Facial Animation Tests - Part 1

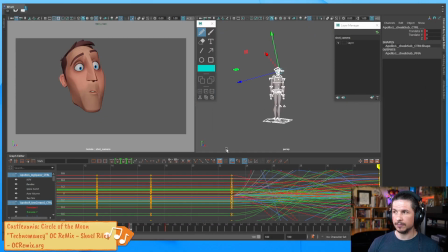(53:33)
So from 23 to 31, that's 8 frames. There we go. That's our timing approximately for the whole expression change to happen. And then we can build in a moving hold with the actual translations and everything.
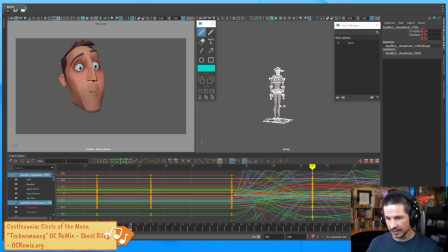(53:51)
So from 23, we're going to go, actually I'm following the reference pretty close here. We'll have that. So that gives us our timing for that. From here, we'll hold on this frame.
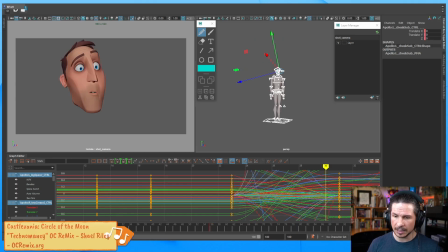(54:03)
I'm probably not going to hold as long as in my reference, but let's hold for maybe, let's see. What do I want? One thing, whenever I'm trying to think of things like this, I don't want to hold them everything for the same amount of time.
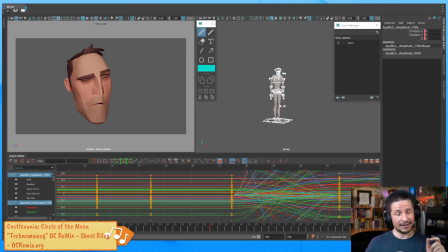(54:22)
So for example, at the beginning here, he looks so dead. We have 12 frames where he's holding here before he starts to react. I could do another 12 frames here, but that's going to feel repetitive.
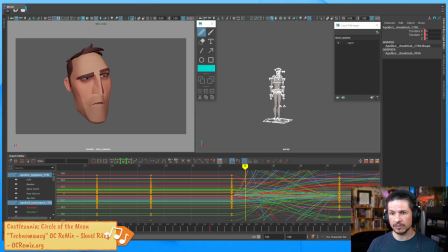(54:36)
So maybe I'm going to push this one to hold for 16 frames, just to add some variation. If we feel it's too long, we can always shorten it later. So from 31, that's going to be 47.
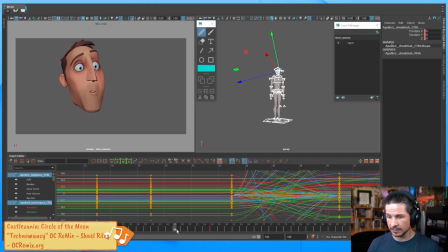(54:50)
So I'm going to copy this over. Now we've got a hold here. And now he comes down. And once again, let's take a look at our timing here.
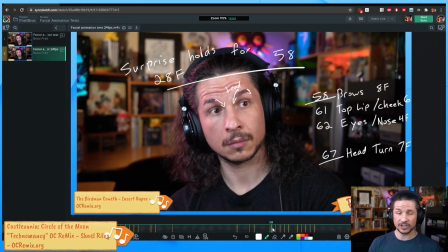(55:06)
We can change it at any point. This is just a basic putting it in, and from there we'll exaggerate and make it more interesting. So about frame 58
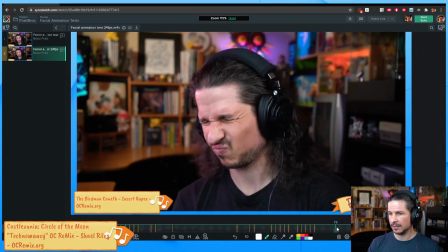(55:25)
to, if we count the head turn here all the way, 58 to 74.
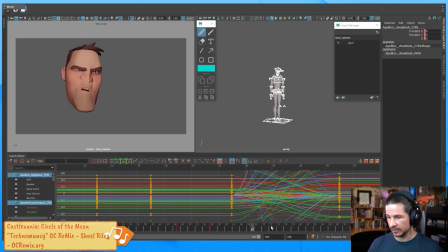(55:35)
So 72. There we go. We've got our animation blocked out for the most part. And then from 72, this is just going to hold. Actually, wait, did I?
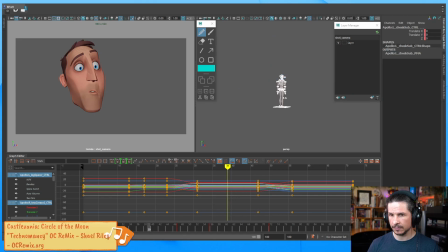(55:54)
47 holds for 7, then 55. Did I mistime something here? Yeah, that should have been. I forgot to move the key instead of.
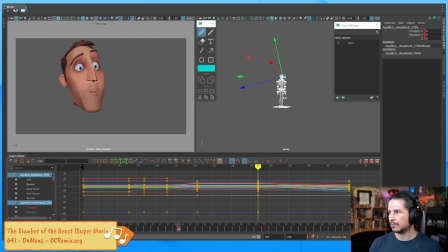(56:16)
There we go. So the move here started again at frame. Always make sure you keep your keep tabs on your keys so you're not moving the wrong ones. So 58 to 74, that's 16 frames.
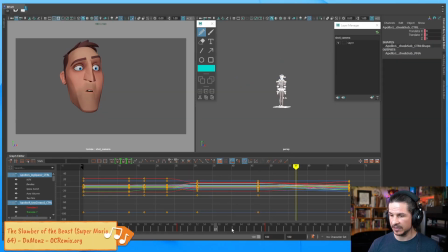(56:36)
So 47, 53. No, wait, 47, 63.
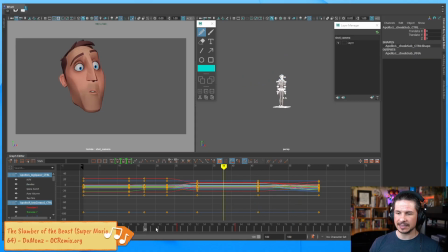(56:49)
There we go. And already I can tell that this is going to feel a little weird where you have a 16 frame hold and then a 16 frame motion. We'll change that up a little bit. And then from here, this is the actual hold right to the end there.
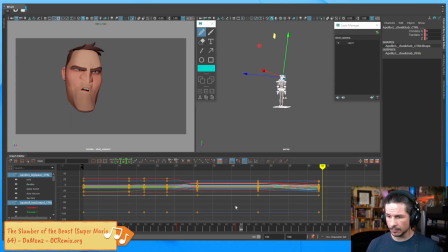(57:04)
So we've got this. Great. And let's see, how long do I want to hold at the end? Maybe just to frame, we'll go 75. That way we don't have too much extra animation to go over. There we go.
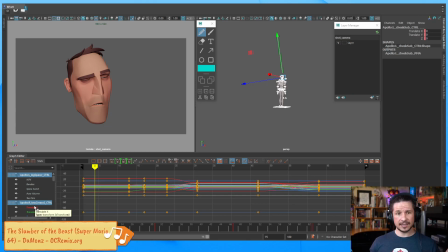(57:23)
So we've got our basic timing of our shot. Is it going to look good? No. But we now have these moments where you can see the character reacts and holds versus just sliding from one expression to the next. This gives us our basic structure that we can work from.